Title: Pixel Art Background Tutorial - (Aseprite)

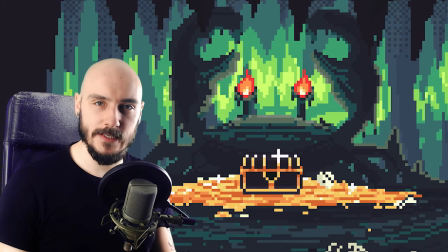you how to make pixel art backgrounds.
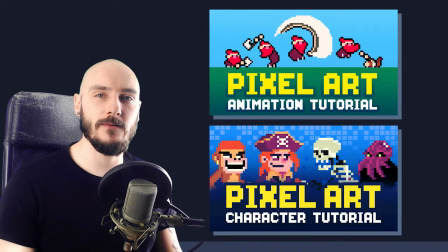If you've seen my previous pixel art videos you'll now be able to design and animate your own character.
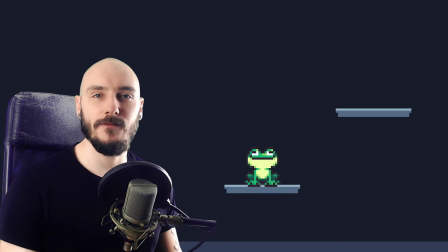Now all you need is a background. I created this happy little frog for a game where he jumps from platform to platform.
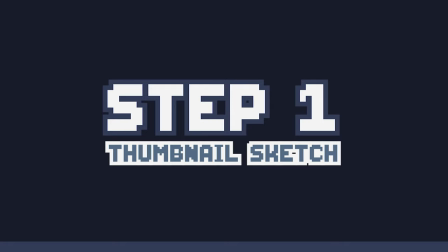Let's make a background for it. Step one thumbnail sketch. For this background I'm going to do a friendly forest where the frog lives.
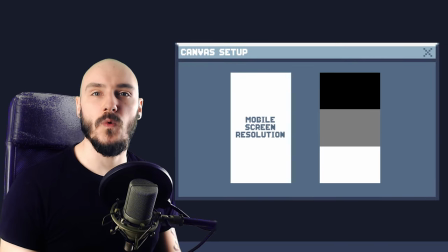Starting with a small canvas size I'll use black, white and a mid-tone to explore different compositions.
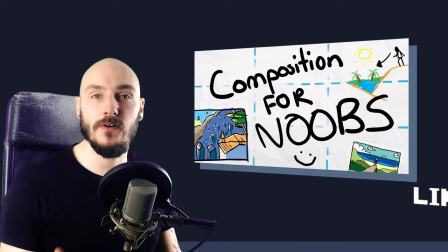Composition is how things are arranged in a scene. This video is really good for learning the basics so I definitely recommend checking that out. Let's have a look at these four ideas that I've puked up.
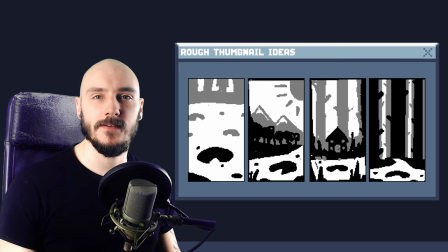Being able to go through ideas quickly will help you discover better ones. For the first one I like using these lily pads as a context for the background.
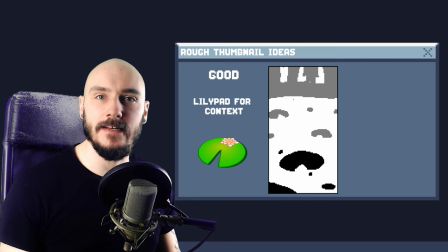It is the frog's home and I do imagine you would live near or on a lily pad but the perspective is all off and it won't fit the gameplay at all. Next!
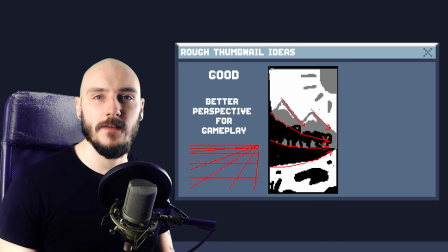I tried a more gameplay matching perspective on this one but all the lines lead off to the right where the player really shouldn't be looking or even going so this one isn't it.
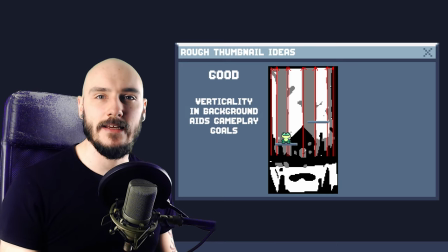Next! I like the vertical trees in this one because they help aid the gameplay context of vertical movement but if most of the game's action
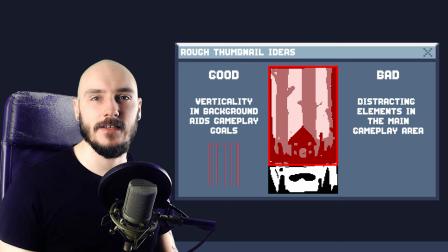is going to be taking part in this area I need it to be less distracting so sorry no frog house.
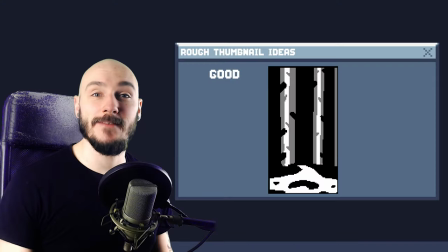Oh I'm homeless! Next! So I simplified the main gameplay area in this one so it's less distracting. I also made the design more symmetrical because this makes for more comfortable and familiar composition as opposed to an asymmetrical one like this.
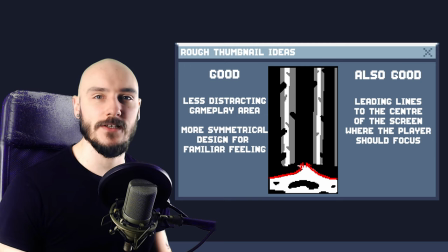I especially like how the river leads the eye to the middle of the screen which is where I want the player to focus. So let's go with this one. Let's go with this one. Step two value structure.
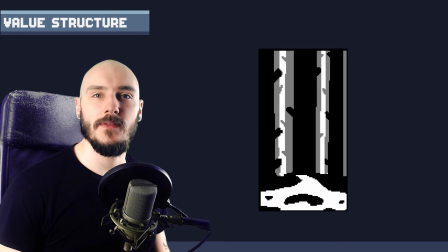It's time to take this design a bit further this time thinking about proper perspective. This time thinking properly about the perspective and value structure. I have some short videos on value and perspective so if you need some help go and check those out.
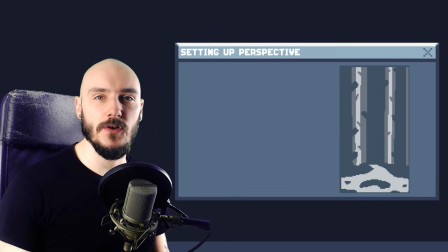To set up my perspective here I first need to establish a horizon line. Because most of the action is happening in this section and the player really needs to avoid this section I'll place the horizon line here with a vanishing point in the center to help draw the focus in the middle.
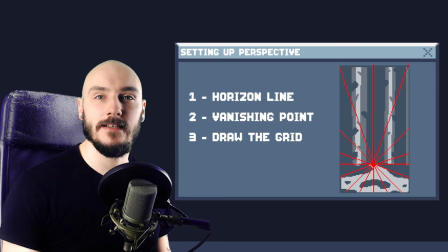Drawing out straight lines from the vanishing point gives me a helpful guide for creating backgrounds with depth and believability. I got something in my eye. Help me. Oh, what is it? Is it a bug? Oh, it's maybe the bright lights. Lights are blinding my eye. Value is how light or dark something is.
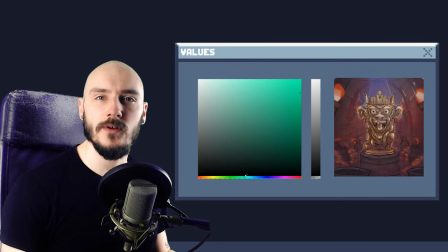To avoid having to think about color theory and the value structure all at once, I usually work in value first before doing anything with color.
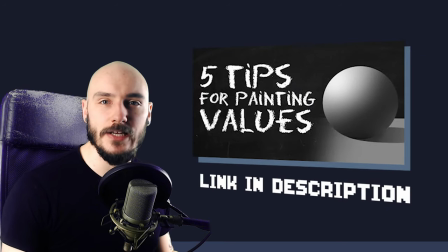Definitely check out the video I made on values if you're getting a bit lost.
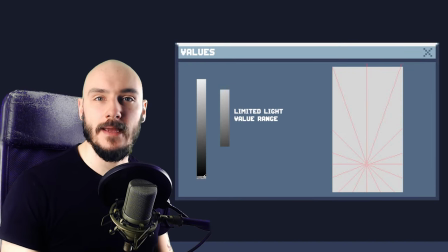I want this to be a daytime scene so I use a light value range in the top section of the picker to rough out the tree lines background, mid-ground and foreground sections.
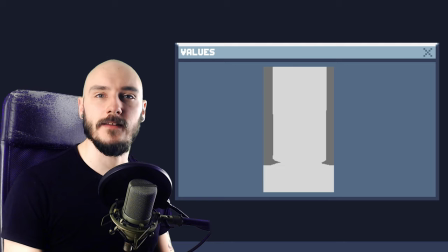I make the foreground trees appear darker than the background trees to give a sense of depth.
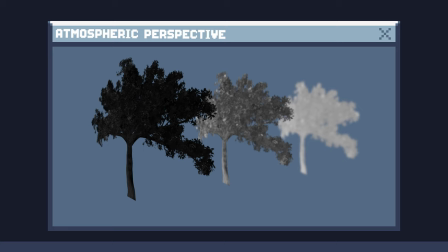As the trees recede into the background we lose some clarity and they get lighter in value because of the atmosphere in between.
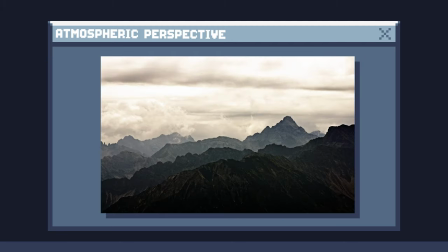This is called atmospheric or aerial perspective and can be seen in natural landscapes. I exaggerated here to really sell the depth of the image.
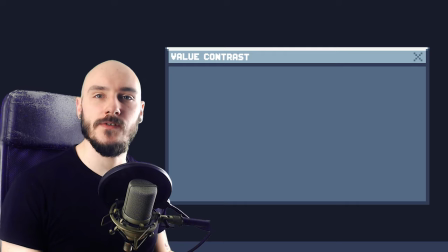It's useful to think about how you can use value contrast to tell the player something.
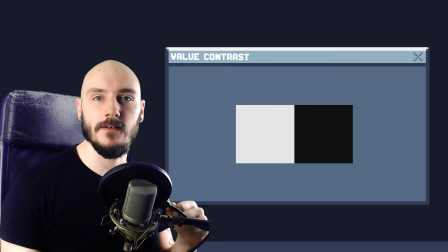If I take one really light value and one really dark value and put them together, they contrast heavily against each other and it draws the viewers eye to that area.
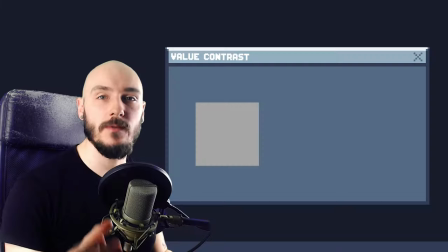In contrast, in contrast, if we put two similar values together, we don't get the same contrast because they're more alike.
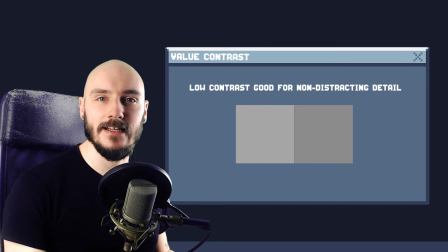This can be useful for adding detail without being distracted.
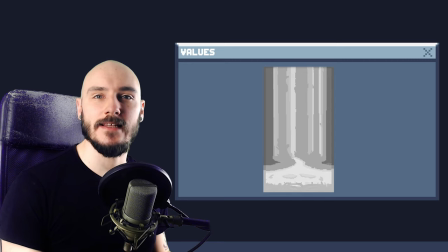So I added some light trees in the background and some dark bushes in the foreground at the bottom.
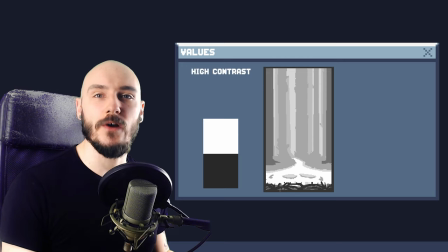The dark bushes against the light water is a high contrast area whereas the higher range of values in the tree line is a lower contrast area.
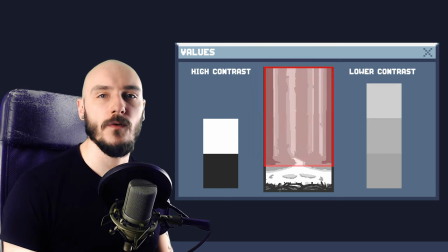This is because I don't want the main play area to be too overwhelming and I want the lower section to be a warning for danger. Using contrast is nice. Step three, colour plan.